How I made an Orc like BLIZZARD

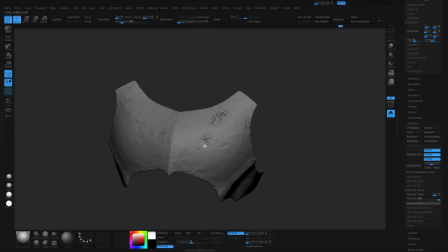[15:43]
So I get these like organic shapes and this just happened naturally by picking up the cavity of the noise that I already made so when I'm done I'm left with just a few little organic spots you know I don't want it to be too much but I just want to help it look
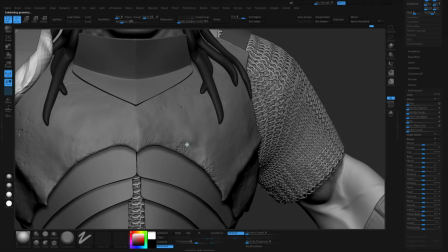[15:59]
like it's been eroded maybe or maybe it's part of damage or something
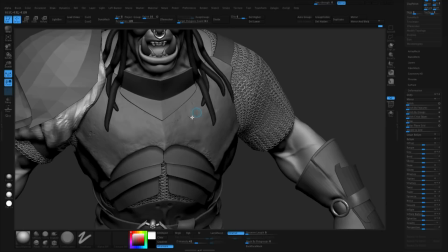[16:04]
now I'm coming in and trying to actually carve out this little like hero dent here on the side
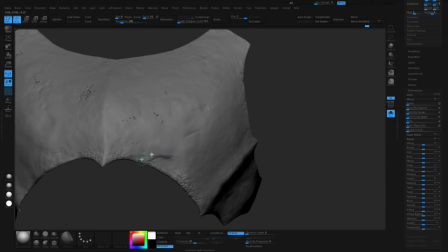[16:10]
bringing up the edge so making a sharp edge there now adding scratches this is super fun you know with the damn standard
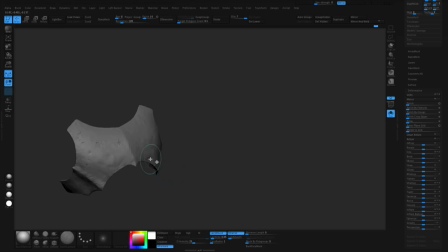[16:17]
coming in here to make a sharp edge but also making like these metallic scratches there's a scratch along the front there we go trying some other scratches and then sometimes hitting undo just seeing how they look um not trying to be too precious you know i mean it's you know if they've been
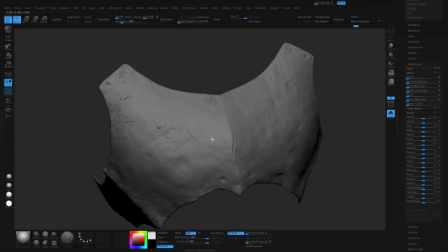[16:35]
in battle just damage is going to happen where it happens you know so i'm trying not to get too crazy about it but definitely trying to distribute it in
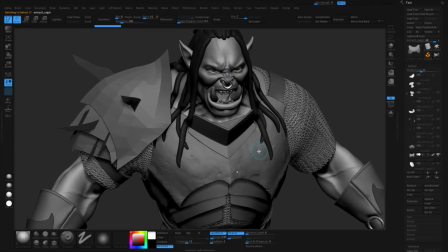[16:41]
an organic way so it doesn't feel artificial so i added these little uh rivets to all over the costume i think this tiny little
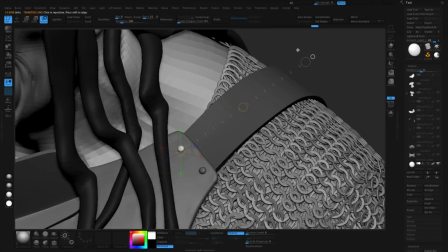[16:47]
detail helps bring it scale and believability so that's always
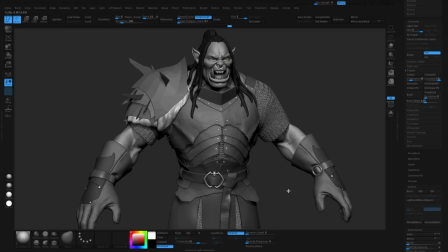[16:52]
something to pay attention to same process here just going to speed through it but like the other armor
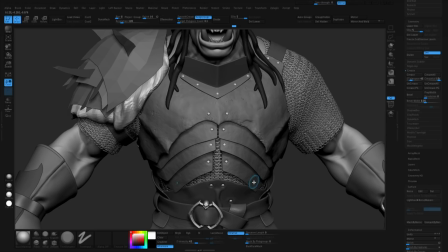[16:57]
pieces too once i got the process down i did the same thing morph target
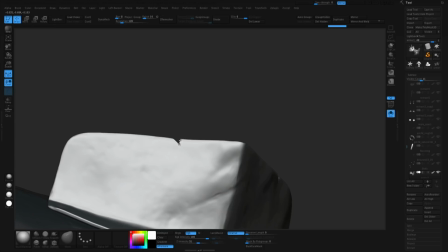[17:02]
layering the noise starting to manipulate it now i'm just doing
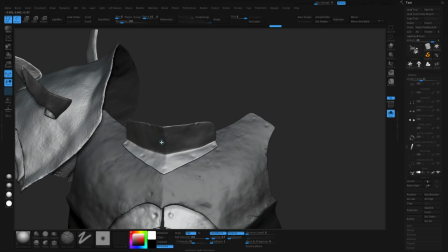[17:07]
the chips on the edges so bigger dings and stuff again
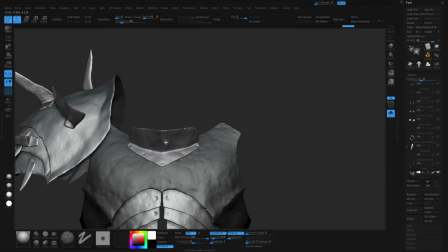[17:11]
now with the orbs brush doing a scratch crack type
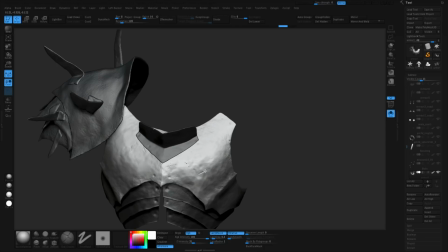[17:16]
stuff doing it along the front too so it's noticeable helps break symmetry again i
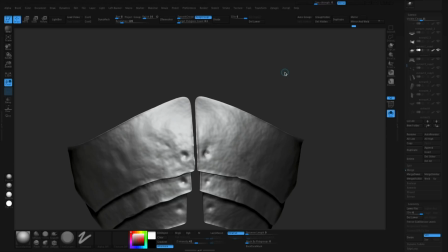[17:20]
don't know why but for some reason doing the scratches is like the most satisfying part i love making
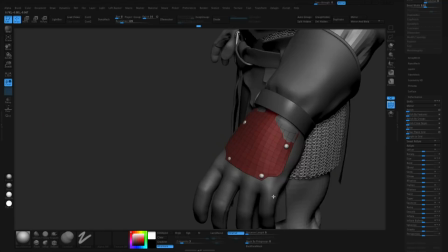[17:25]
the edges look you know really irregular too that's helping the handmade hand beaten metal look you can see here how i had to make the
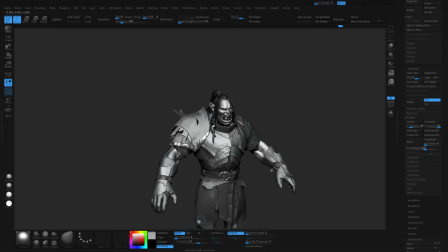[17:32]
other armor pieces um using z modeler and then i'm gonna go i'm gonna take it all the way through the same process that i did the original armor
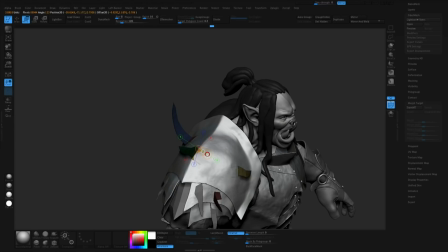[17:40]
pieces so once i know the process that's generally you know something a part of my workflow is i'll figure out some sort of recipe that's
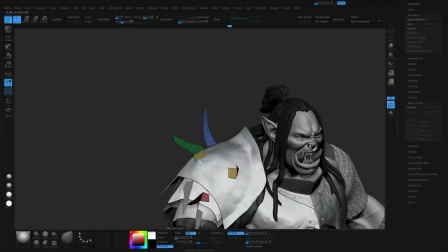[17:47]
working for the character i might experiment you know on an individual piece and then once i got something down a look um then i'll start to repeat it
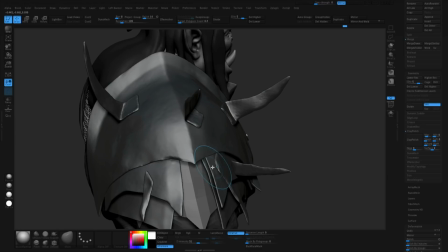[17:55]
on the rest of the character i use z modeler to make these uh simple pieces that i
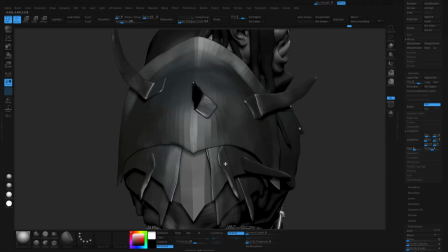[17:59]
extruded to to make these like bent um pieces of metal that are like
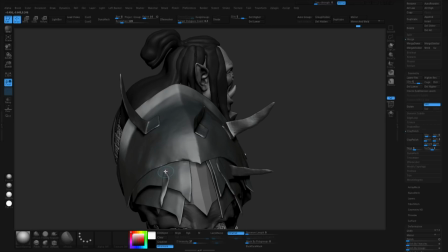[18:04]
knives so using H polish trim dynamic again I layered the noise
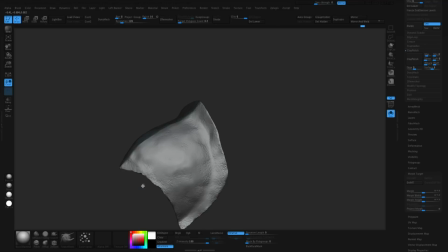[18:09]
and then just trying to add that organic randomness this is
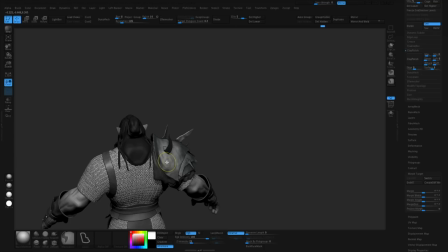[18:14]
something I'm doing too if you notice I have the snake hook with a spray and so I'm just jiggling the surface and that's to make it look like it's
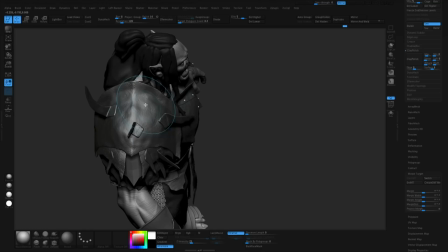[18:22]
bent and warped again adding so much imperfection and then I'm going to come in here with the uh trim dynamic brush maybe the h
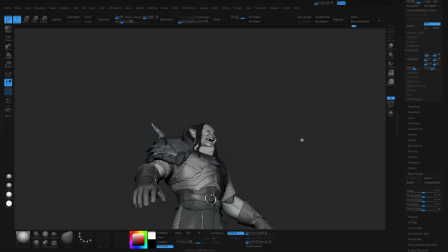[18:32]
polish brush and just go over edges and like hit them to sharpen them
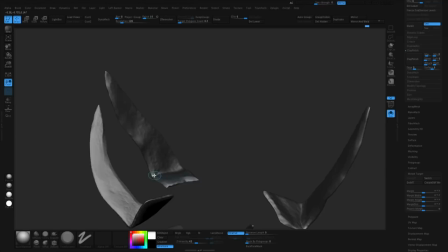[18:36]
um that's something i think is going to be really important so you see here i'm zooming in starting to make this chisel sharpened to look because he should look like dangerous and like knives and stuff you know so once
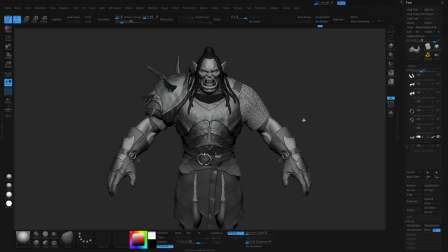[18:49]
i have this really irregular metal surface then coming in here and like polishing and sharpening edges is going to help give it contrast and make it look a lot more sharp and catch the light so that's how I made the armor all right so back to the face so like I said I
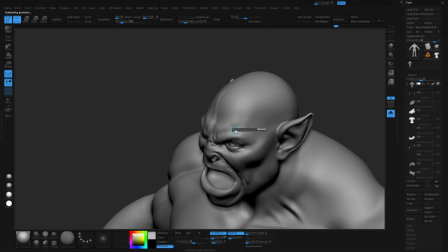[19:06]
kind of started with the expression I already knew it I had it in mind like what I was going to do so just refining the sculpt uh you see
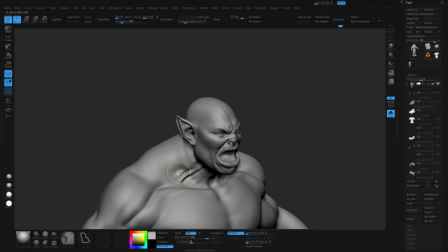[19:13]
me bouncing around but now I'm starting to focus a little bit more on you know bringing it forward and resolving some of these forms
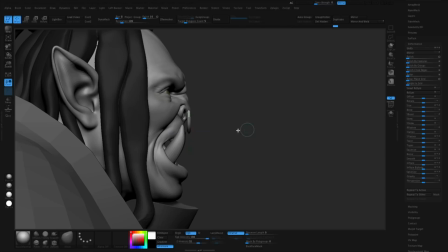[19:20]
and stuff once I'm happy generally with the face now like I think the character or personality is in a pretty good spot
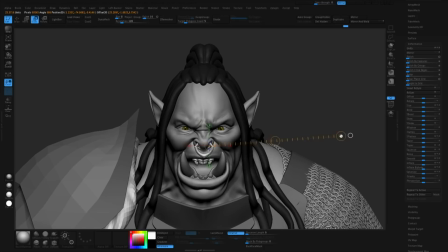[19:28]
uh i'm going to move on to detail just adding his badass nose ring right here you know he's got to get that jewelry if he's going to be a warcraft work